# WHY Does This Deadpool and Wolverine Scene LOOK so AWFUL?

Even when they have good colors that separate them from the very ugly background, they drown them out with gray color grading. Now, maybe they did that because they didn't want the image to look too bright, because they want this to be taken seriously as an action movie as well as a comedy, but I think that that was a bad choice because it is adding together with all these decisions to make it look like
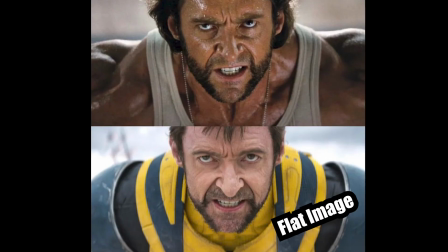(8:28)
a just mud. It does not look like an appealing image at all. But there is even more about these images that I want to talk about, this cinematography that I think is really detrimental to it. Remember, going back to the crisp, clear look that we're shooting on digital and all of these decisions that they make that aren't inherently bad. Like, a movie can still look good if it's shot on digital and looks really crisp and clean.
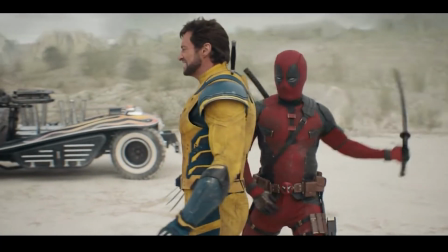(8:51)
However, we're working with a fight scene here, and it looks like Wolverine has gotten pretty beat up and the characters are pretty beat up, and that's what they're going for in this scene.
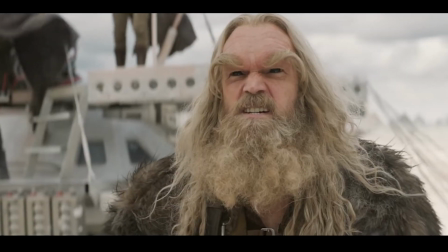(8:59)
However, once again, going back to that really clean image, it doesn't really feel like that. It's a really dusty area that they're in, but the image is completely clean. There's not dust rising up from anywhere or anything like that. And that brings me to one of the main differences between this image that we were talking about with Wolverine and this image here of Hugh Jackman in the movie.
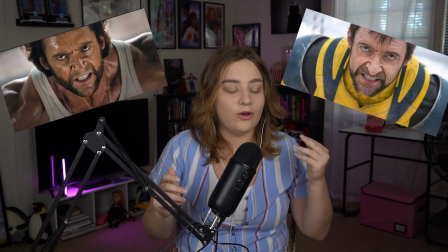(9:17)
Do you notice what is a huge difference here? In one image, Hugh Jackman is angry and sweating.
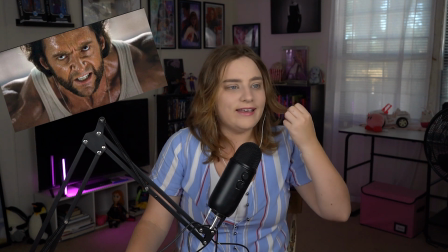(9:22)
It looks like he's been through a lot. It looks like he's ready to fight another time and that he's really going going through it.
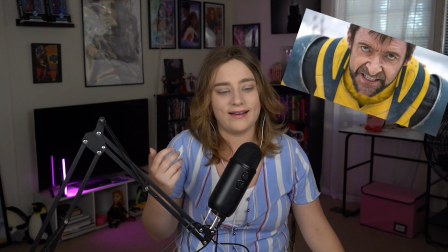(9:28)
In this image, despite Logan going through a lot again, he's completely sweatless.
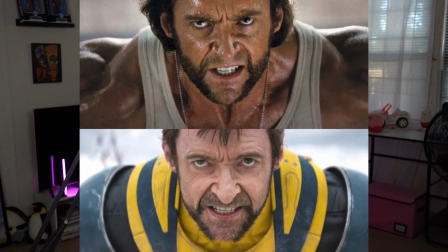(9:33)
He's completely clean. It looks like a professional makeup crew just came through and touched him up. And that is the real problem here.
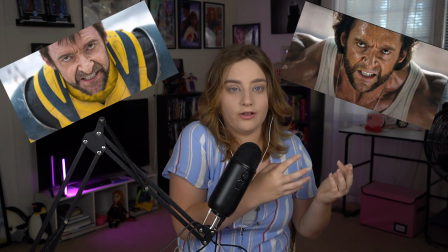(9:39)
With all these decisions that we're talking about, one image looks real, like you're actually seeing something like this play out because of all the elements,
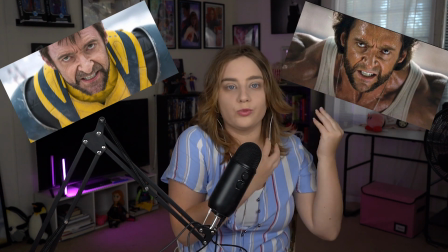(9:47)
from the lighting to the sweat on his face to everything really,
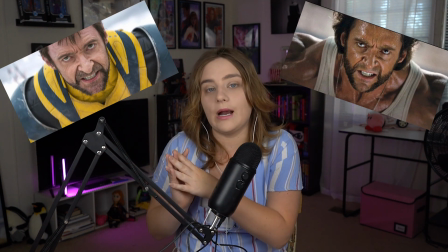(9:52)
to another that is so clean, from the crisp digital camera to no sweat on his face to everything.
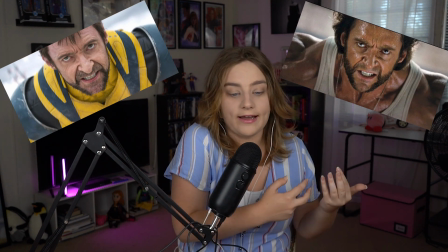(9:58)
One looks like it actually happened, like you're actually watching a real story play out. One just looks like a guy putting on a performance in the camera. The purpose of a film is to immerse you and get your senses to believe that something is actually happening, even if you know that they're not. The Deadpool and Wolverine cinematography makes everything look too crisp and clean to make it really feel like something's actually happening. It just looks like you're watching two actors in costume pretending to fight, which is what it actually is. It's not actually immersing you in the story.
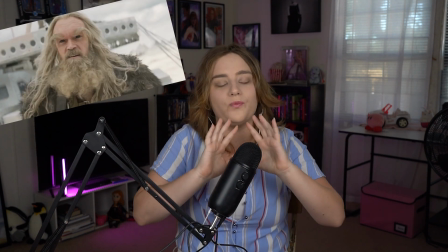(10:26)
And on top of that, everything looks bad aesthetically because you put in a gray filter over everything when everything should be bright, as they shot on location for it to look bright. And there's one last thing I want to criticize about this scene in Deadpool of Wolverine: the sense of space.
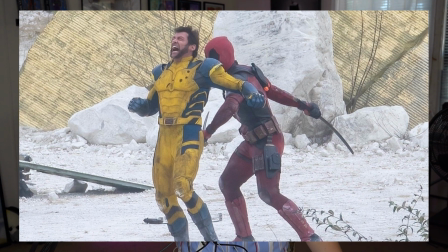(10:42)
Now, maybe this is because we've just seen way too many set photos and way too many production photos of this scene on Deadpool and Wolverine to know exactly what kind of space that they're in. But for me, when I look at the scene, it kind of breaks my immersion.
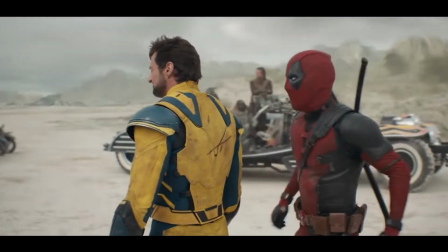(10:54)
There's just no sense of that they're supposed to be in this like time void, but there's just no sense of that. It feels like they got the actors in costumes and drove up to a random dusty lot to film some scenes of them pretending to fight, because that's what they did.
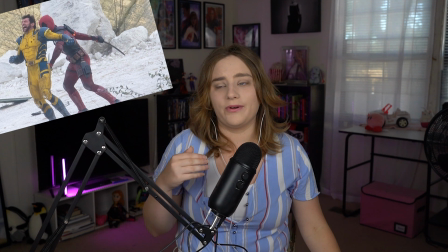(11:09)
I don't know if it's, once again, just that we've seen too many production stills of it, or that their production design for this scene is just a dusty lot with some props in the background, but there's nothing about this open space that makes me feel like this is actually a time void.
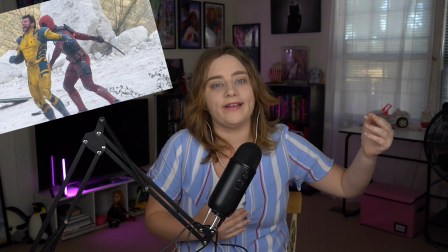(11:22)
It feels like I could walk over a hill and see the actors' trailers. I don't think that this production design, as simplistic as it is really immersing me in the scene and convincing me that I'm going to a place. But I'd like to conclude, none of this means that Deadpool and Wolverine will be a bad story, because there are plenty of movies out there that have bad cinematography and bad choices that still the story is good. You know, one of my earlier short films that I did looked awful because I didn't know what I was doing in that area, but people told me that that was my best one because they really liked the story, and that actually got the most views yet. My latest one that I did, everyone told me it looks a lot better, but they weren't as into the story, and so it didn't really pick up. So remember, story first.